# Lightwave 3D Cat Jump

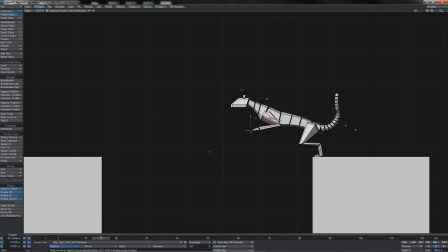One of the things I'm going to do here, and since we're on stepped keys it's possibly slightly easier, so I'm just going to come ahead a few frames here and I'm going to go straight into the landing pose. So we can land his front feet onto the other platform.
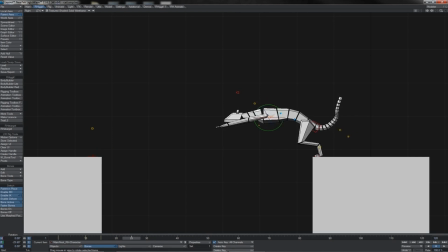He will of course be pitched down somewhat like that, so we'll turn him down and we'll bring him right over here. Of course we want to reset those toes there and also change the angle on his wrist. You'll notice that when cats impact to land, they have their heads picked up.
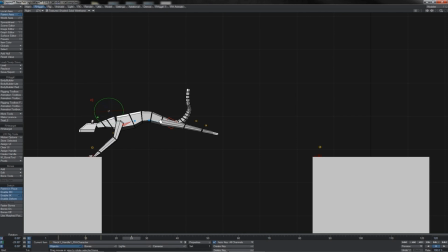They don't come down like that because they'll bash their jaws on the ground, so the head is pitching back up at this point. whilst the rear legs will be up nice and high like this, coming in ready to make their landing.
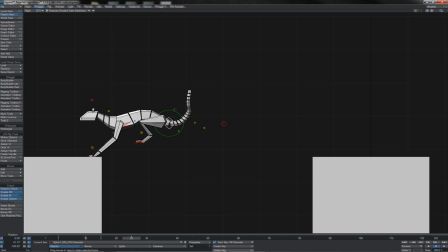The back and his rear end will be arched ever so slightly, maybe pulled up a little bit higher there, maybe not a huge amount. The legs in a position where the knees are quite high up, have a bit of press there down into the legs, so he's really got them tucked up.
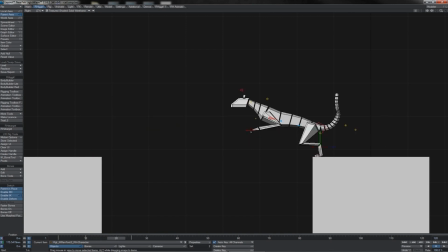And there we go, we see the beginnings of our motion here already. Already we sort of get a feeling for it if we just scrub our timeline like this. Come back there, sproing, sproing, sproing.
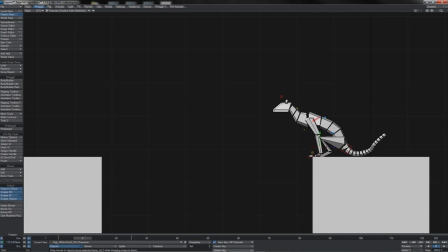So there, with just, what's that, really just 4 keys, start, our anticipation, lift off and land, we're already getting a sense of the motion here. We'll just give it a little real-time playback here so we can see how it's looking time-wise.
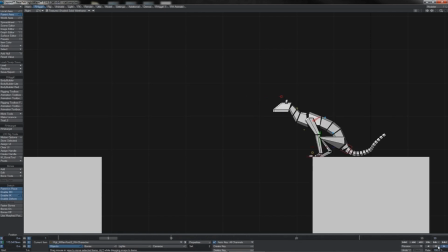Of course, it's a little bit slow at the minute perhaps, but we'll get some of the in-between stuff done first and then see how that looks. Easiest one to work on then is the main in-between, which is going to be the point at which he's highest in his leap, the top of the arch, if you will.
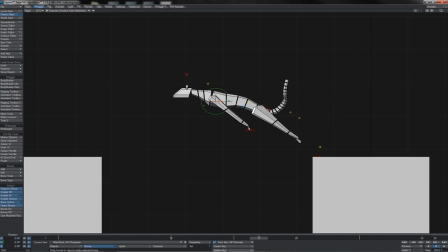That will see him somewhere like this, have his root almost level, have his butt coming up, a little bit of a curve there, head slightly down, perhaps a little less curve on the back, coming closer to straight. So we've got this straighter line through the spine there.
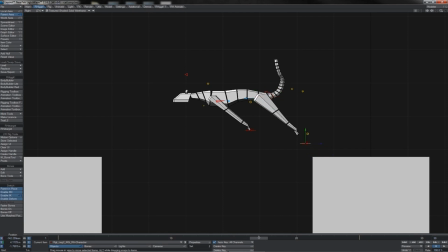Rear legs at this point will be somewhere up here. And what we'll see generally is that this part here, which would be the foot in us of course, that is going to be keeping pretty much straight like this, 90 degrees to the ground.
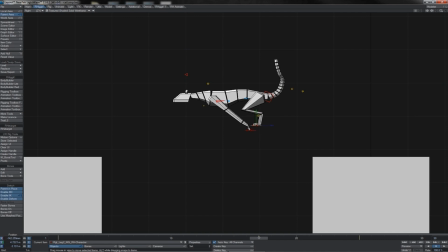Somewhere I think around like that. And then of course the toes will be pitched down at this point, so the whole leg is like that. This is after the leg has already pushed off and it's starting to recoil.
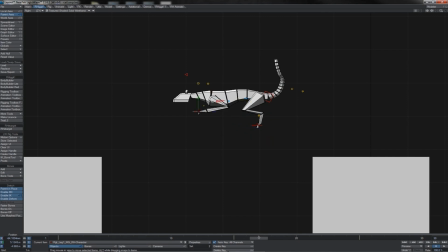The front legs will be hunched right up like this, as if he's waiting to catch something, which of course he really is. Once again, the toes are going to be pointing forwards again by this point. We're seeing a lift on the hand portion there. Perhaps that can come in just a little lower.
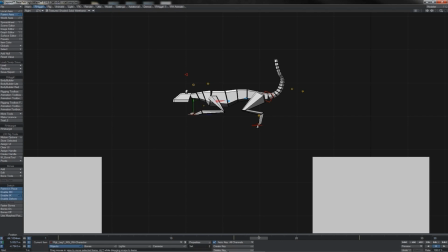Important part being to keep the elbow reasonably well tucked. He is coming forward with that because of course he is readying himself to catch something, so I'll just give him a little pitch down on the toe actually as well, not completely flat.
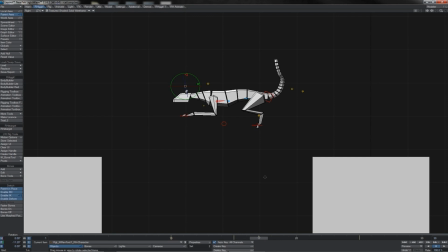Oh, I put that frame in slightly the wrong place. Just grab all his controls.
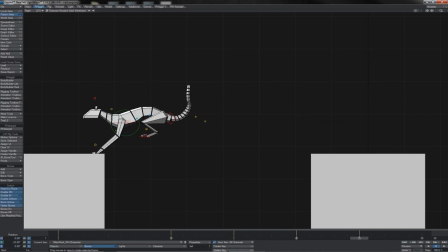There we go, that's where we want it. Lovely. Okay, straight away then, looking at this, I think I should have him be springing up higher. So I've just come in too low with this, so let's just move the whole thing up. Grab all of him up like that. There we go. And he might also need to come ever so slightly forward of this position.
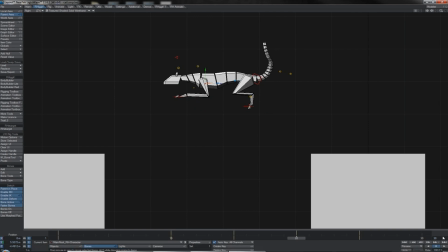So let's see, how does that look? There we go. What I probably think at this point is that it's actually not that huge a leap he's taking here.
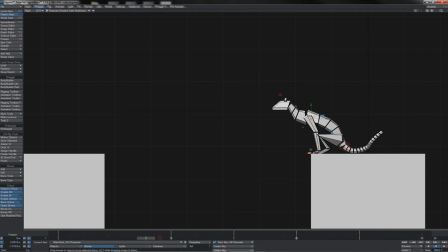So for the sake of example, I'm going to space this out more,
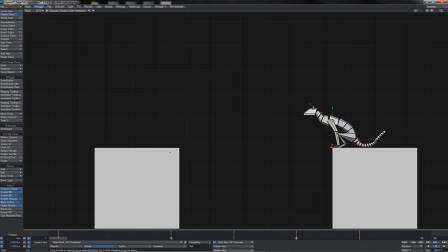give him some real distance to cover, which in fairness isn't all that unrealistic.
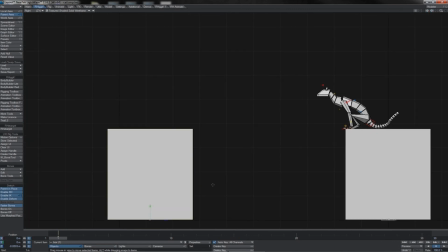Have him leap several times his own body length is quite acceptable.
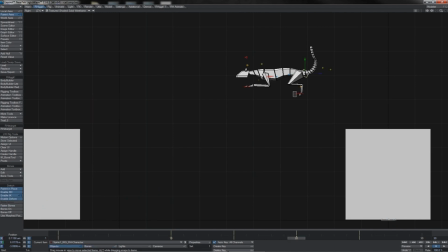There we go, we've moved our landing out, and we'll just grab and move out our top level like this. Again, make that more or less central between the two platforms there, and we can get him back into that position there.
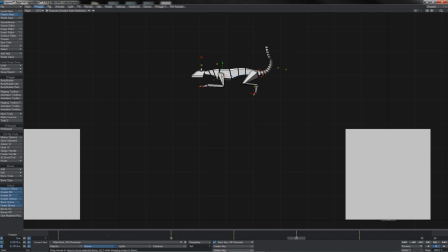Perhaps just a little bit further forward, I think. Probably somewhere more like this. There we go. Let's see how that appears. Ah, that's a nice long jump now. It's starting to look a bit more like we would want it to.
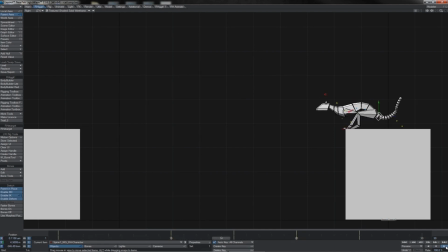And also the timing is better, considering he's now travelling a greater distance. The amount of time that he's taking to cover that distance is probably more realistic with the timing that we've got set up here on the keyframes. Let's get to laying in some of these other in-betweens then in the points of the jump.
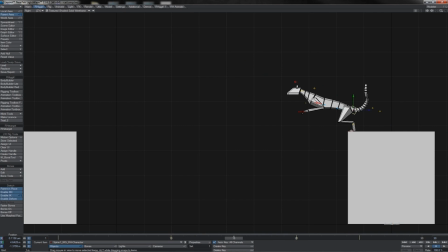Now, what we have of course got here is we've got a 10 frame jump, and of course the midpoint is at 5 frames, and we're going to want to do the 2 midpoints either side of that, but we can't really go to 2.5 frames. Well, we could if we turned on fractional frames, or of course we could perhaps be using some different frame rate.
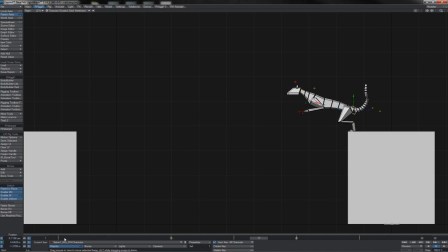And that can of course make things easier, because then you're able to get, you know, exact divisions in the distance that is travelled. But of course, to do this right, when you don't have an exact halfway point in between, you just have to get your frame or your positioning rather,
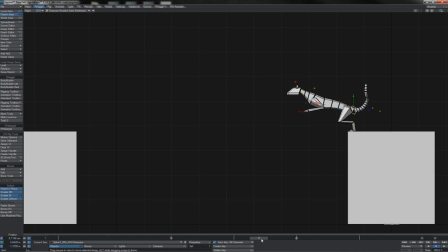of the character at the percentage point along the distance, if you like, that is necessary to marry up with that point in time. So if we put the frame here, this case at 17, then he'll come to just under halfway the distance between here and here.
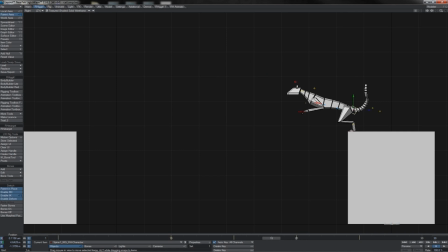And of course, if you'd have put it at 18, then he would be a little over half of the distance between. In the instance of this animation, however, it's also, of course, worth noting that there's a lot of change in his body shape. You know, the action shifts very rapidly at the beginning of the jump,
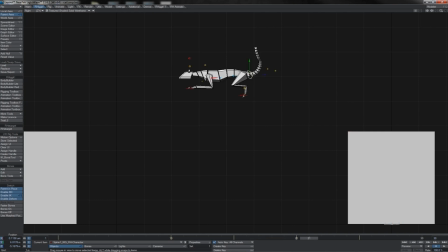where he's lifting off, and also towards the end as he's coming in to land. The midway action that's taking place whilst he is flying through the air is a bit softer and a bit looser. As such, placing our key just before the halfway point and just after the halfway point will actually
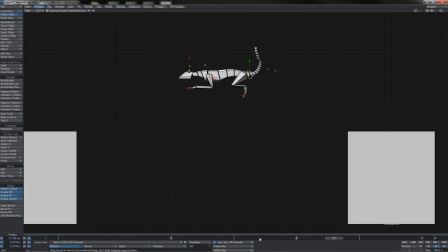help us to get the detail into the motion at the points in time where we really need to see it. So let's start out here then, frame 17. I'm just going to turn on my motion paths to help me judge this a little better. So let's move him out. We can see the keys there.
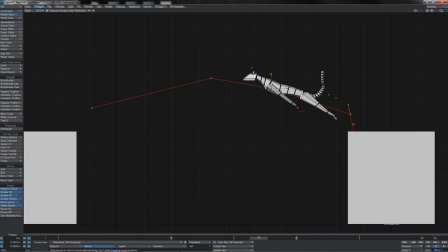Halfway between would be about here somewhere, so we want to be just slightly ahead of that, somewhere approximately here. And you can see, of course, that's going to be the point where he's fully sprung right off the platform here.
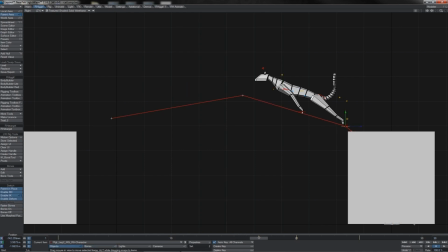So his legs are pulled right out, full extension there. The spine also is fully pulled. We've got a little bit of upturn on the trajectory of his root there.
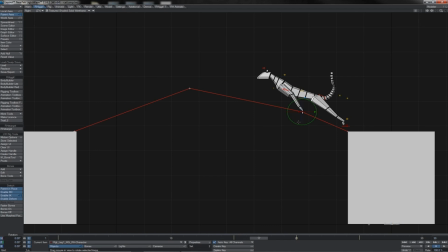And there we see the spring like that. Whilst the front legs here are going to be right tucked up underneath him. I'm going to start the unfurling of his toe there like this. We'll just adjust the press on the foot there. Maybe not quite so much.
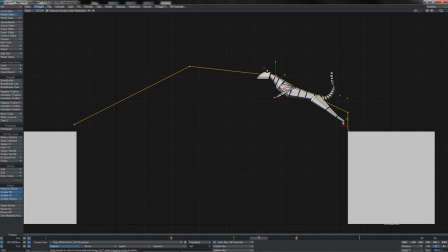Have it just a little bit up like that. And also try and tuck this right up there nice and tight. Okay, so there we have this motion. Notice, of course, the path of the front paws here.
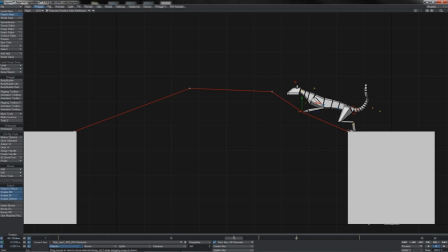You've got this under arc, of course. You might be tempted to think that it should arc over, and you should indeed consider it, but of course, remember, the arms are being pulled up under the body as it travels.